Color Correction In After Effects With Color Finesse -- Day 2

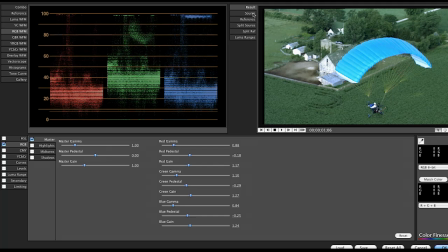729s
Now that I've got that, the shot's looking a lot better. We went from there to there. Definitely significantly better. Notice that the green channel is higher than our red channel and our blue channel, which are both pretty even.
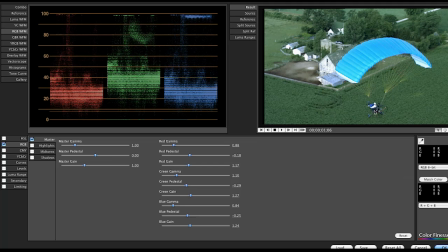743s
The red and the blue are matching pretty well. The green is higher, which is fine because we have all this green foliage, so there should be more green in the green channel. Now what I want to do is I still want to tweak this a little bit. I'm going to add a couple of things.
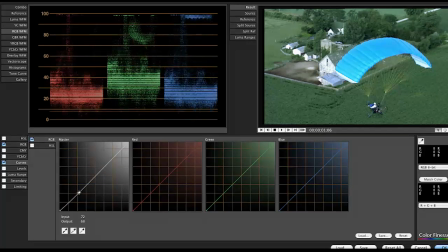760s
Let's go to curves and let's add some contrast. Maybe richen up the
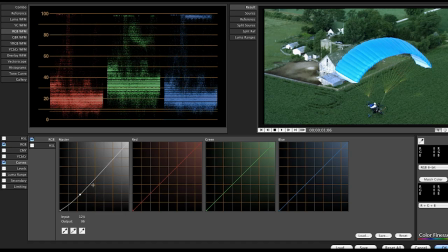769s
greens by pulling the shadows down a little bit. Don't want to bring up the farmhouses too much because they'll start to draw attention to themselves too much. And what we really want to draw attention to is this canopy on this thing, this ultralight.
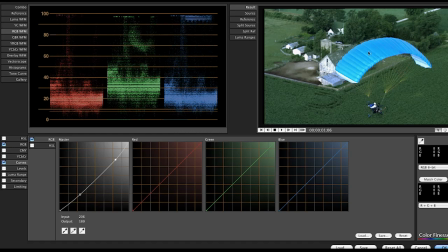787s
Now, one of the ways that we can do that is right now, or at least in our source,
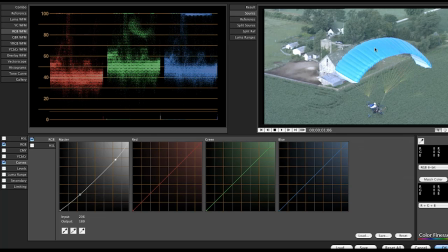793s
the kind of this blue-green of the grass and the blue-green of the canopy, doesn't really jump out at you very much.
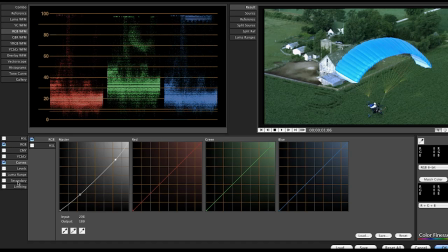800s
We want it to really stand out, and there's a couple of ways we can do that. The main way, of course, is with secondaries.
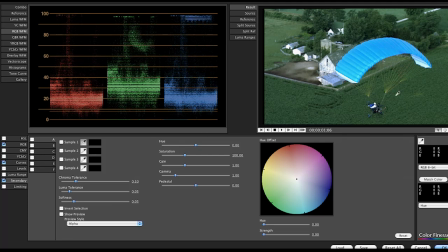806s
Just like we did with skin tones, if we sample the secondary color, this blue color right there, then we're going to switch over to Show Preview and
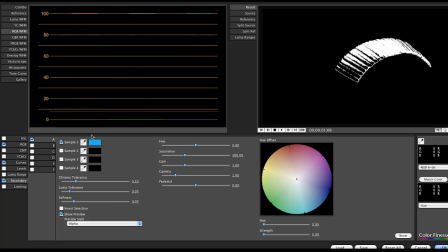820s
not mask, sorry, alpha. Now we're going to just adjust the tolerances. We're going to adjust the chroma tolerance, in other words, how much saturation there is. That really doesn't do anything. Luma tolerance, okay, so now we're getting more and more of the canopy, which is a good thing.
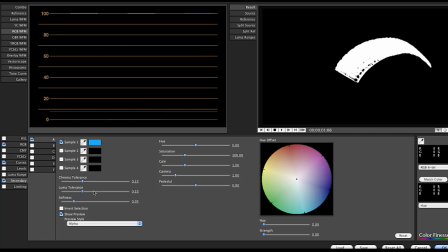838s
We can just keep going until we start, actually we never get anywhere other than just pure canopy. So the higher we can go, the more we can create a mask that just has the canopy, the better off we're going to be. And then we can soften that a little bit.
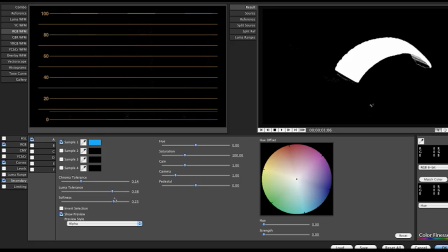856s
Don't want to bring too much of something else in, but we also don't want it to cut off in funny ways. So I brought up the softness a lot.
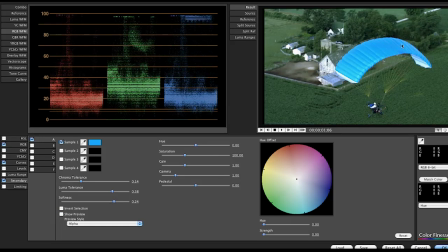863s
Now we're going to turn off the preview and know that in that white area, anything that I do with these sliders or this thing will only happen inside the canopy. See, I can turn the canopy completely purple if I want to.
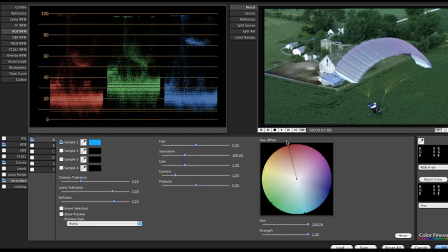879s
Blue, green, red doesn't really work because it was so blue to begin with. But we can definitely push where we kind of had the canopy was a little bit towards green, the more we push it towards blue, the more it's going to stand out from the grass,
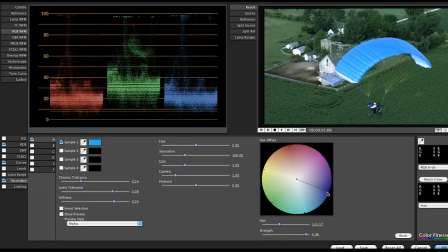897s
which is green. Don't want to go purple with it, but if we go blue, that's a good thing. The other things we can do is kind of mess with the saturation if we wanted to. We don't want to go too saturated that it's illegal. We can bring the gain, kind of play with that to figure out what looks good.
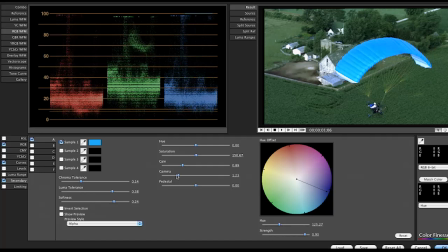915s
Just kind of dial that in. The gamma will probably even have more effect because that color is in the gamma range. Just kind of bring that down a little bit, and it really starts to make that pop. And the pedestal, let's see if that does anything.
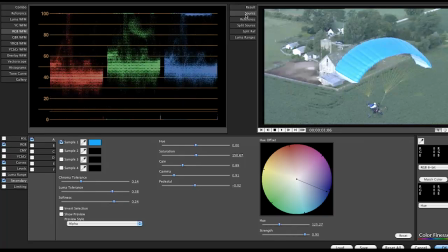928s
Yeah, it does. So now we've gone from our source, which was all very washed out and everything was kind of the same greenish color,
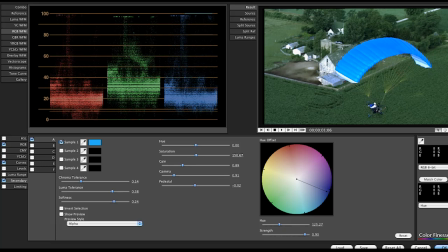937s
and now we've got nice green, rich green tones of grass and a very blue canopy. A much better shot there. A great correction from kind of boring to popping.
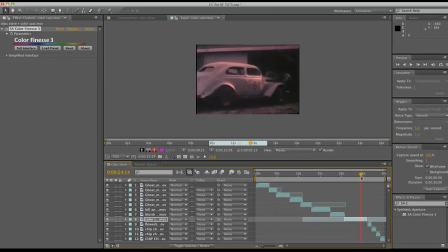951s
So here's actually, this is my Uncle Bob's old racer from back in the 50s, and it's some old 8mm footage that I transferred myself years before I knew anything about color correction, and I did a pretty poor job of
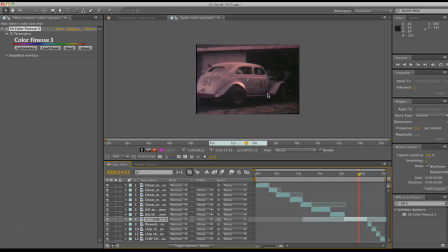966s
the transfer, and also the footage is just aging and kind of archival looking. It just does not look right. So let's fix that with Color Finesse.
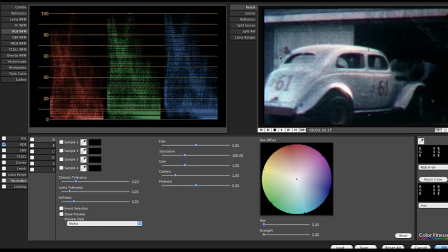977s
We'll go into the full interface.